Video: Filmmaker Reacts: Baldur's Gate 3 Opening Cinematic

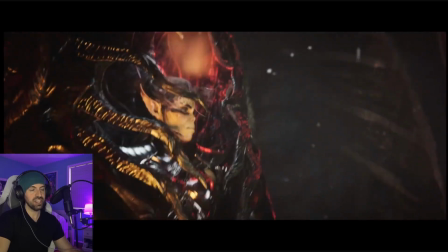20:32 They're trying to get her out, you know.
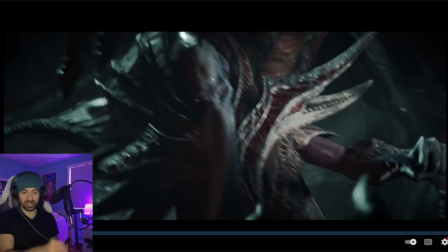20:38 But I love that they add the drama too of the mind flayer trying to pilot this thing, and he's like, oh, because you know at that point. You don't like him. He put this bug inside your face, but you don't want him to crash either because you're on the ship, right?
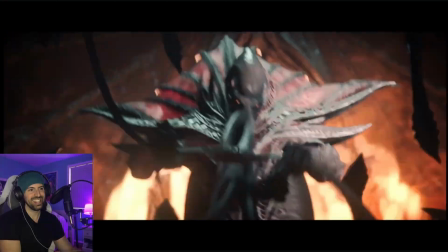20:51 So it's kind of cool. You're almost like rooting for him just because you're in there. And yeah, he lights up that like tadpole pool.
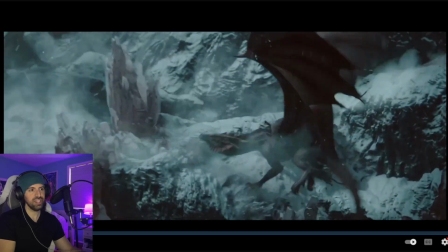21:02 Crazy.
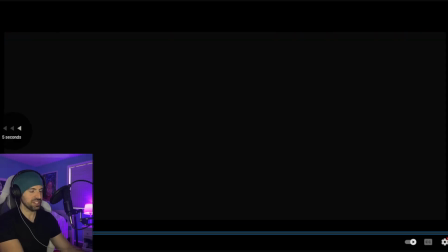21:07 Yeah. And that is just such a powerful shot. I love that. Kind of victorious
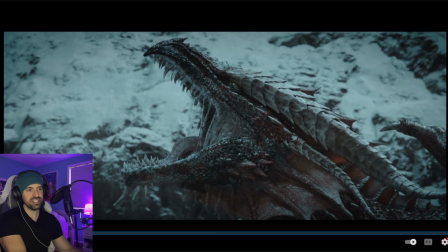21:15 roar. And that's what's cool about the next scene. When you start playing, it's like, we got to get off the ship. We want the dragons to help us, but we can't eat another dragon fire hit either. The ship's going to be destroyed. We got to get off. So I think that's what's really cool about it. And it's ironic that you end up falling off the ship because it's like you could have just jumped or something right away.
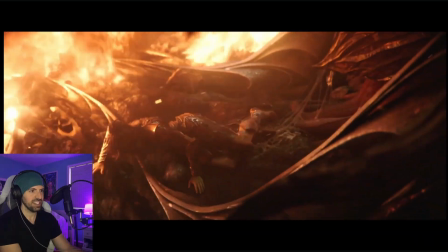21:35 But yeah, amazingly done. And then back to that, like I said, the kind of human look.
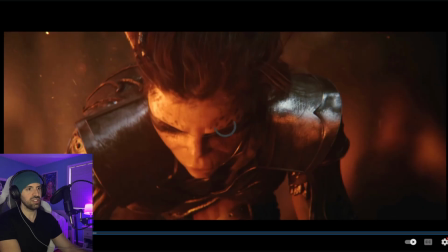21:48 Yeah, and it was cool that they saw they actually included the shot here where she looks at you, because this is important for later.
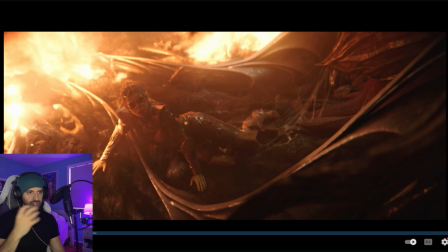21:56 She notices that you've also been, you know, tadpoled, whatever you want to call it. Till later, she actually attacks you, and is like, "Oh, are you one of them?" and everything.
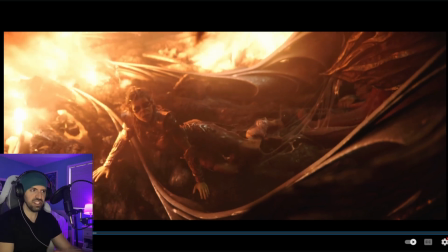22:07 So it's cool that they included that. It's just nice attention to detail. You know, wasn't needed.
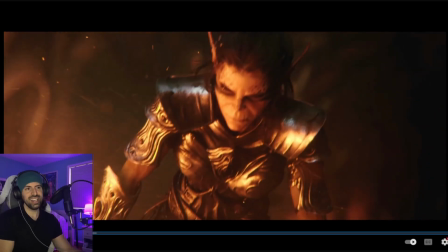22:13 Also, really smart if you noticed. This is us over here, right? That's us, but they use a really shallow depth of field here to make sure we're out of focus.
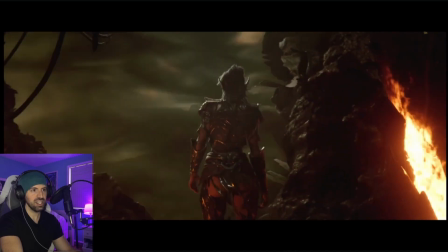22:23 Love that, because, you know, can't have our character in a pre-rendered scene. And she falls right down.
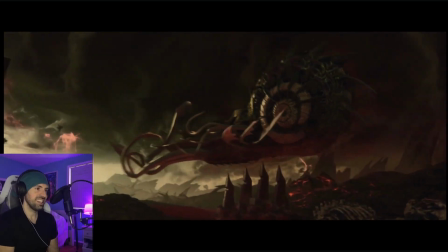22:31 Yeah, and there's that beautiful, beautiful scale shot. Lovely.
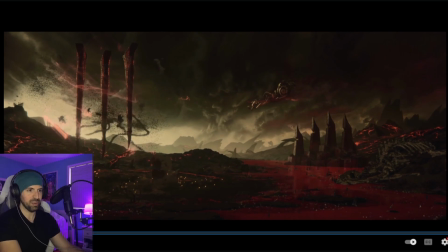22:38 And look at this place. It's just a miserable place. Like rivers of red and that looks like Caelid.
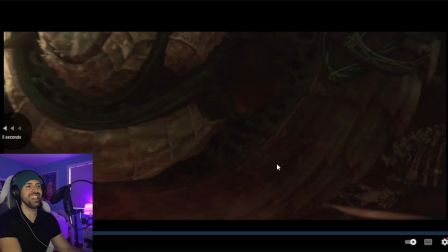22:43 My God. Just just when you thought it couldn't get worse, they brought us to Caelid.
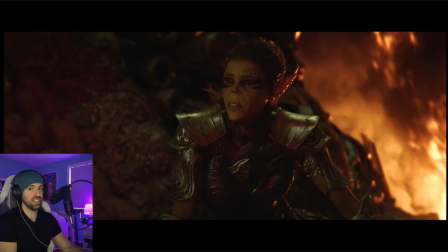22:51 Oh, no. That's not right. Take me home. Take me back.
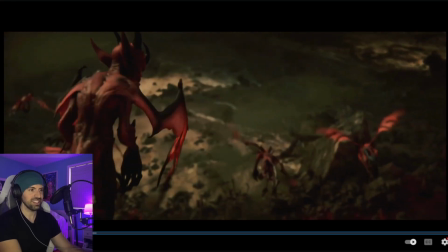22:57 And then there's just hordes of like these little freaks coming at you. It's just very well done.
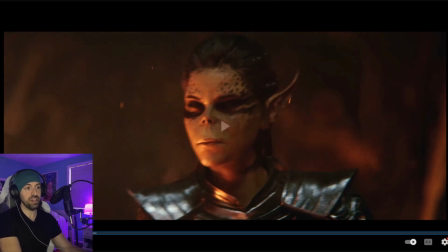23:03 But yeah, I have nothing but good things to say about it. We could continue breaking it down. Maybe we'll do more.
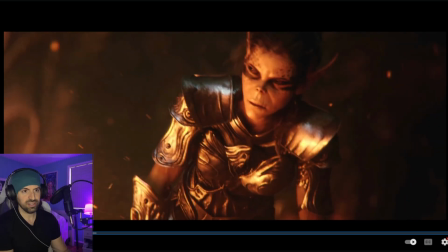23:08 Look at more cinematics later. But I am just super impressed with this. I would love to hear what you guys think as well.
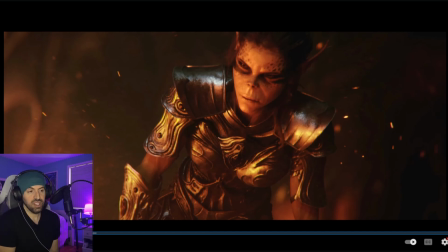23:14 Everybody's talking about the gameplay on this game. So I did want to come back here and really appreciate this intro. It's very well done from a cinematic standpoint. So I hope you guys enjoyed it as much as I did. I hope you had fun looking at the details of it like me. Or with me, rather.
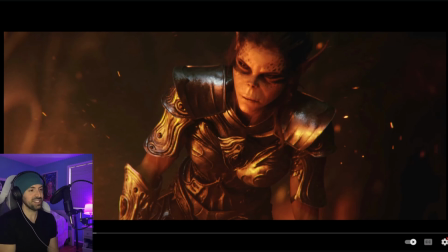23:29 And please, like I said, I'd love to hear about your games, man. I'd love to hear about everything you guys are doing, how far you are in the game and everything. Like I said, I'm pretty early on, but I cannot wait to play more and stream more with you guys.
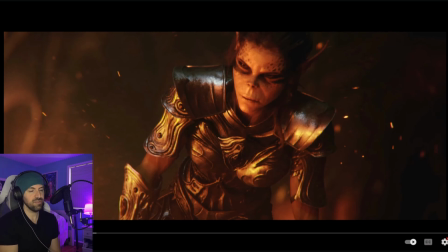23:42 We're also working on Final Fantasy 16 over on Twitch, so this will be some cool programming for you guys to check out. And like I said, we got a wealth of videos on this channel. If you're new, coming over for Baldur's Gate, check some of those out as well. All right, guys, have a great day, and I'll talk to you very shortly.